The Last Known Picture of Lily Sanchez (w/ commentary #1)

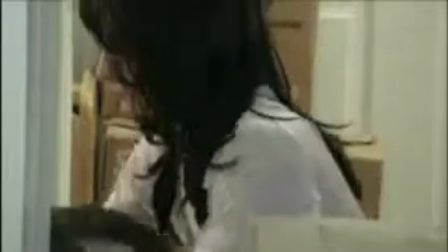(3:36)
Aww, I think this song really makes it extra sad. it is sad it's
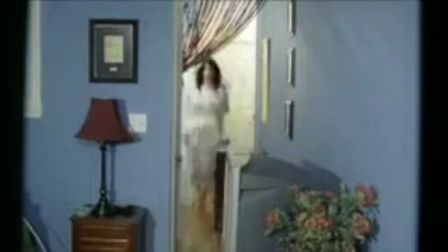(3:41)
really sad and those boxes weren't really intentional there was just nothing to do with them now
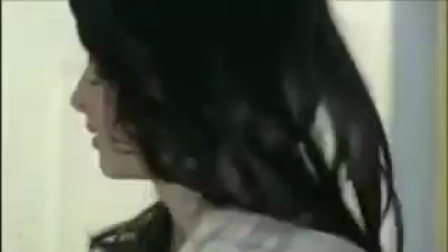(3:47)
she's gonna she's gonna go gotta feed the cat oh lily
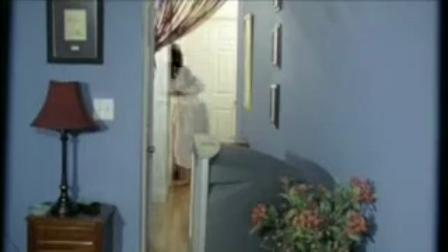(3:52)
yeah she's tragic that's something interesting there was never any script for the
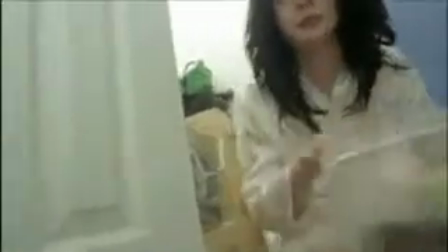(3:57)
last known picture of lily sanchez we actually didn't have an oh we need to talk about this oh so that
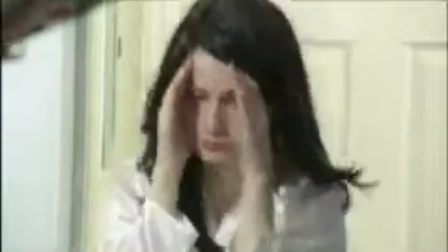(4:04)
shot there you guys missed it But where I'm feeding the cat and we're looking from the cat's perspective,
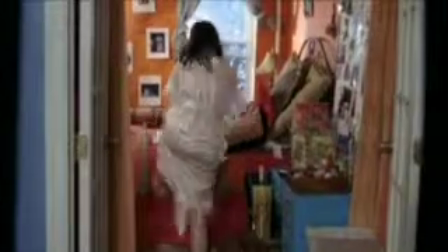(4:10)
that was Kit on the floor of our very small bathroom, telling me, pat my head,
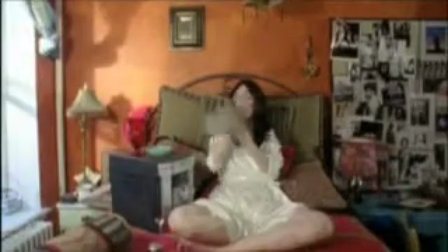(4:16)
scratch my chin, make sad faces. I wish we had a behind-the-scenes video footage of that, because it was unbelievable.
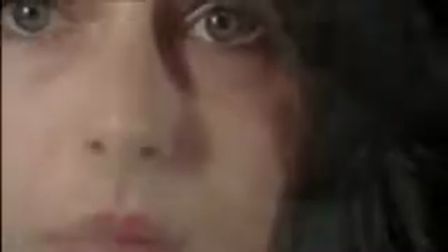(4:25)
She did pat my head, though. I did. It's unreal. Like this, how it sped up a little bit.
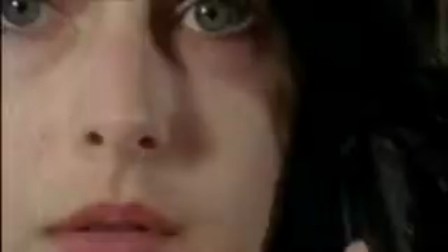(4:31)
That's actually Julio standing over Catherine. Yeah, with a huge camera.
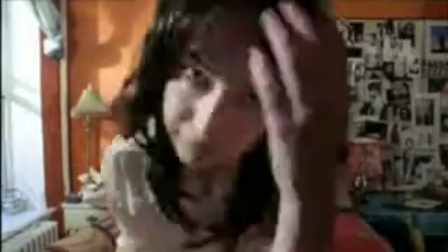(4:37)
I would have died if you dropped it. I was wondering where you were going to say a huge camera. Sticking it in the back of my head.
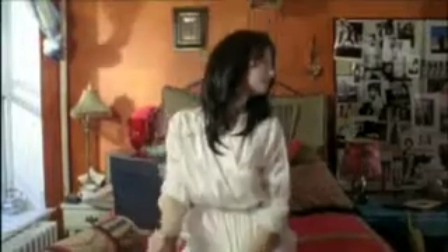(4:43)
No, a huge camera. A huge camera. I was afraid I would drop it on her head.
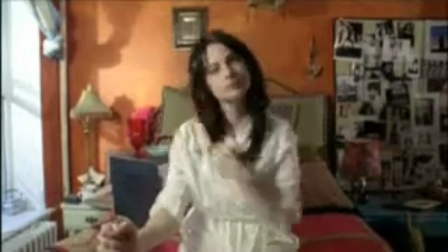(4:49)
I did every other shot in the film, but didn't. Yeah, but that behind the back stuff.
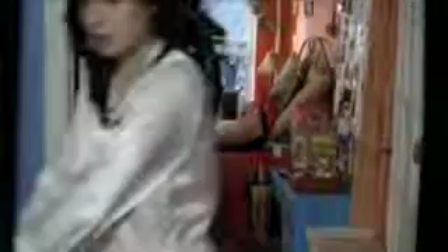(4:54)
A lot of the time that knocking scares people, when they haven't seen this before, they think it's knocking in their own house. Yeah, because it sounds so real.
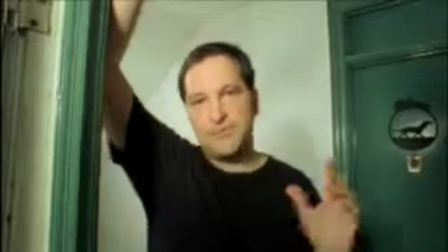(5:00)
This is our sound guy, Eddie Bumonte. He took this role very, very seriously.
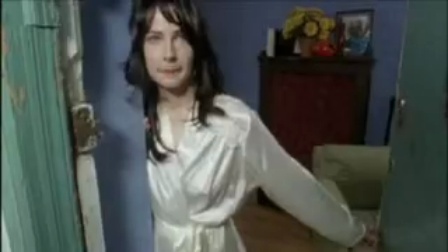(5:06)
He did a lot of preparation for it, thinking, how am I going to be the landlord? Yeah, he was nervous.
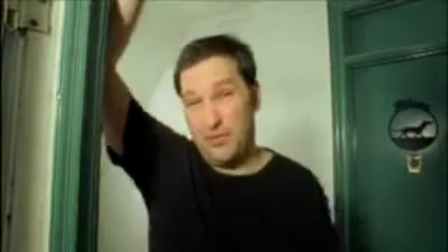(5:11)
I think he did a great job, though. He's funny. He's one of my favorite parts.
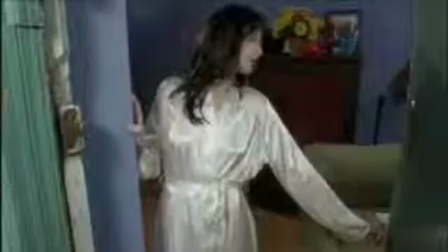(5:15)
We have some funny outtakes here of our across-the-hall neighbor coming up the stairs, which would have been fine.
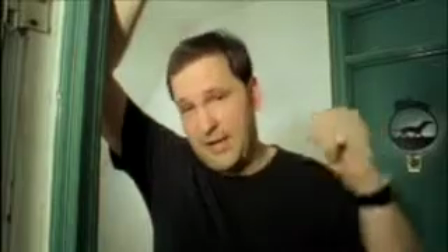(5:21)
He should have just kept going and gone into his apartment, but he got to the top and froze and stared into the camera and was like, oh, oh.
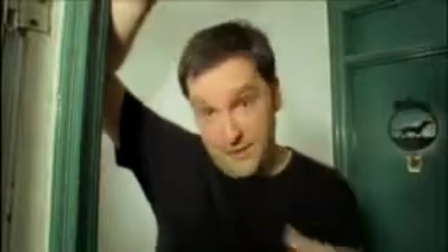(5:27)
It's awful. So we had to cut, cut, start again.
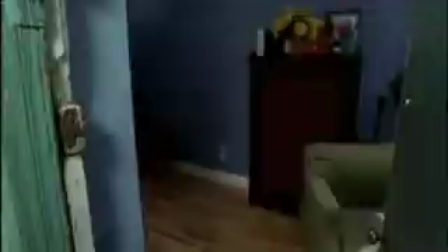(5:33)
Eddie also kept missing up his monologue. He didn't really understand that I was going to play loud music over most of it anyway.
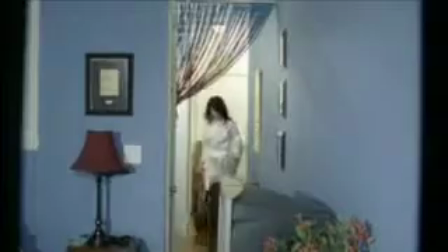(5:41)
Oh, Eddie. So that's again Chandler spoiling Lily Sanchez's... Here she goes. Or Bartleby, I should say.
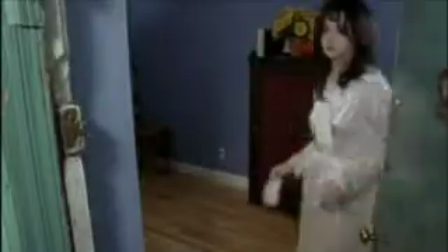(5:47)
Yeah, Bartleby. This handoff with the check was very difficult to make look right, but...
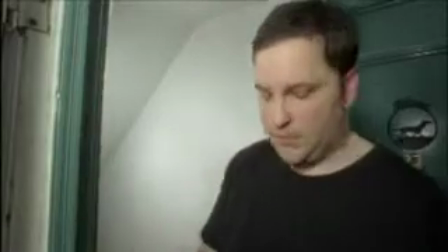(5:54)
I don't know. You know, I think it works.
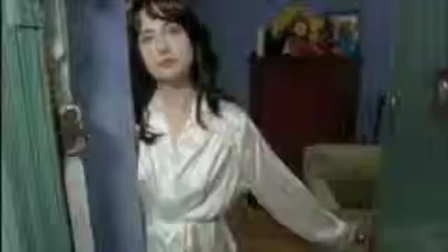(5:58)
It may not be perfect for how it's supposed to be done Lily Sanchez didn't have a last name Until we had to sign the check Which you don't even see
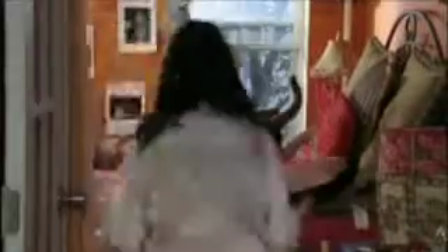(6:06)
Yeah, we had to come up with something
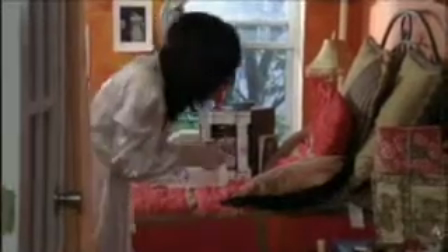(6:09)
That's a little nod Yeah, it's a nod The Lily Sanchez is a nod to Arrested Development Kitty Sanchez Oh,
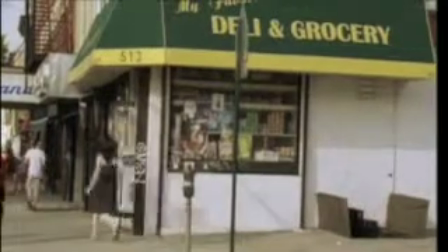(6:16)
and Silent Scream One of my favorite transitions in the movie Yes My favorite deli My favorite deli No,
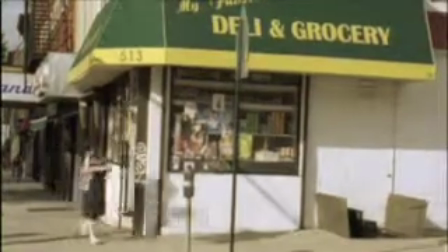(6:24)
it's my favorite deli This was our one of our delis in Park Slope here comes Julio
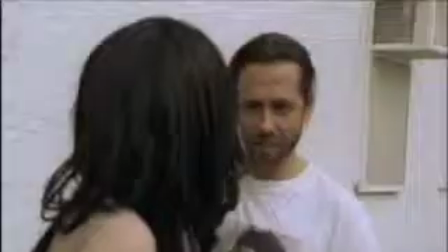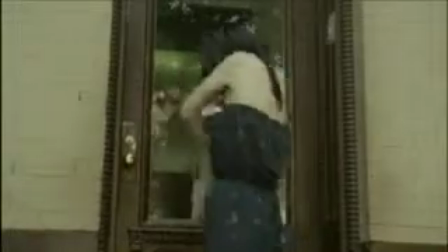(6:39)
Here we get things start getting a little crazy here. Yeah, that's of course that's the front door of our apartment
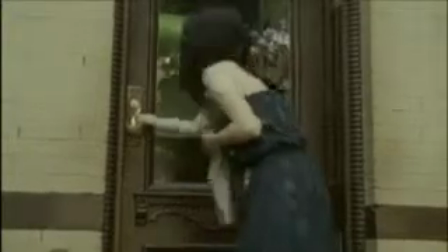(6:49)
I took this I was always losing my keys and couldn't find them. I always usually have them there was always a panic.
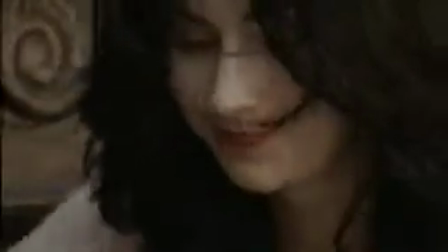(6:57)
There was. It would be three seconds of looking and then straight to panic.
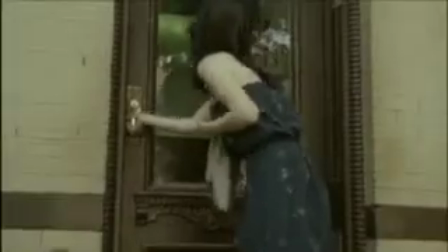(7:00)
So that was my inspiration for the scene was, well, Kit often has her keys and can never find them.
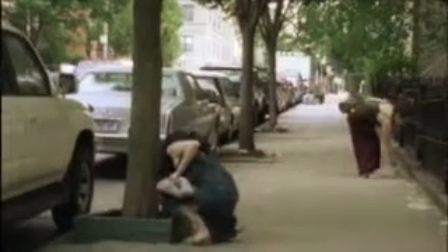(7:08)
So I'll just play it like that. But Lily didn't actually have her keys. She ironically somehow dropped them right there, 15 feet from her door.
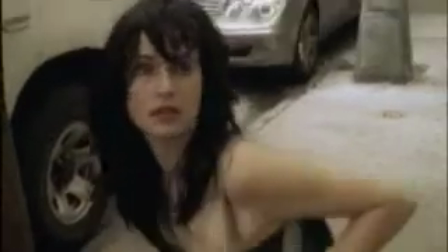(7:16)
She's, you know, she's coked out. She can't really think straight.
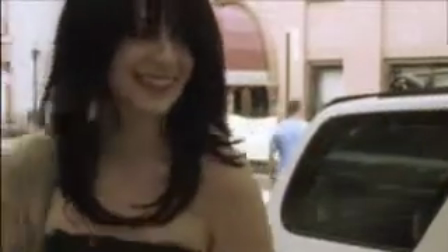(7:21)
Yeah, I mean, she's had a bad morning yeah thank you so much that's Cassidy Mosher I worked with her and she you live around here yeah
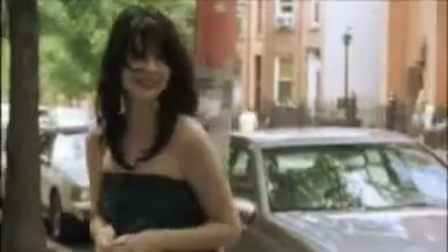(7:27)
we were gonna have another girl play her but now I can get back in she did show up which was a little awkward yeah we already shot
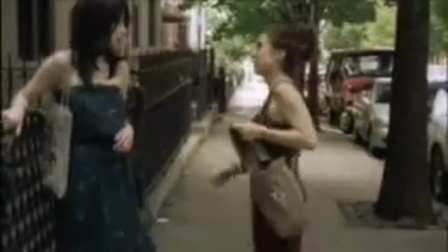(7:33)
this scene yeah she showed up at the end of the day and was like hey Kim here what do you need me to do and I was like go get some beer
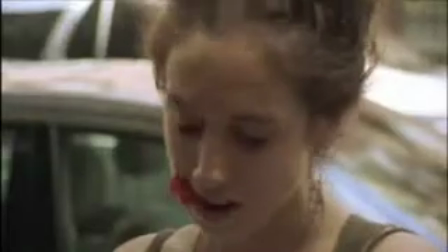(7:41)
exactly sorry I like that look I mean Cassidy did a very good job she did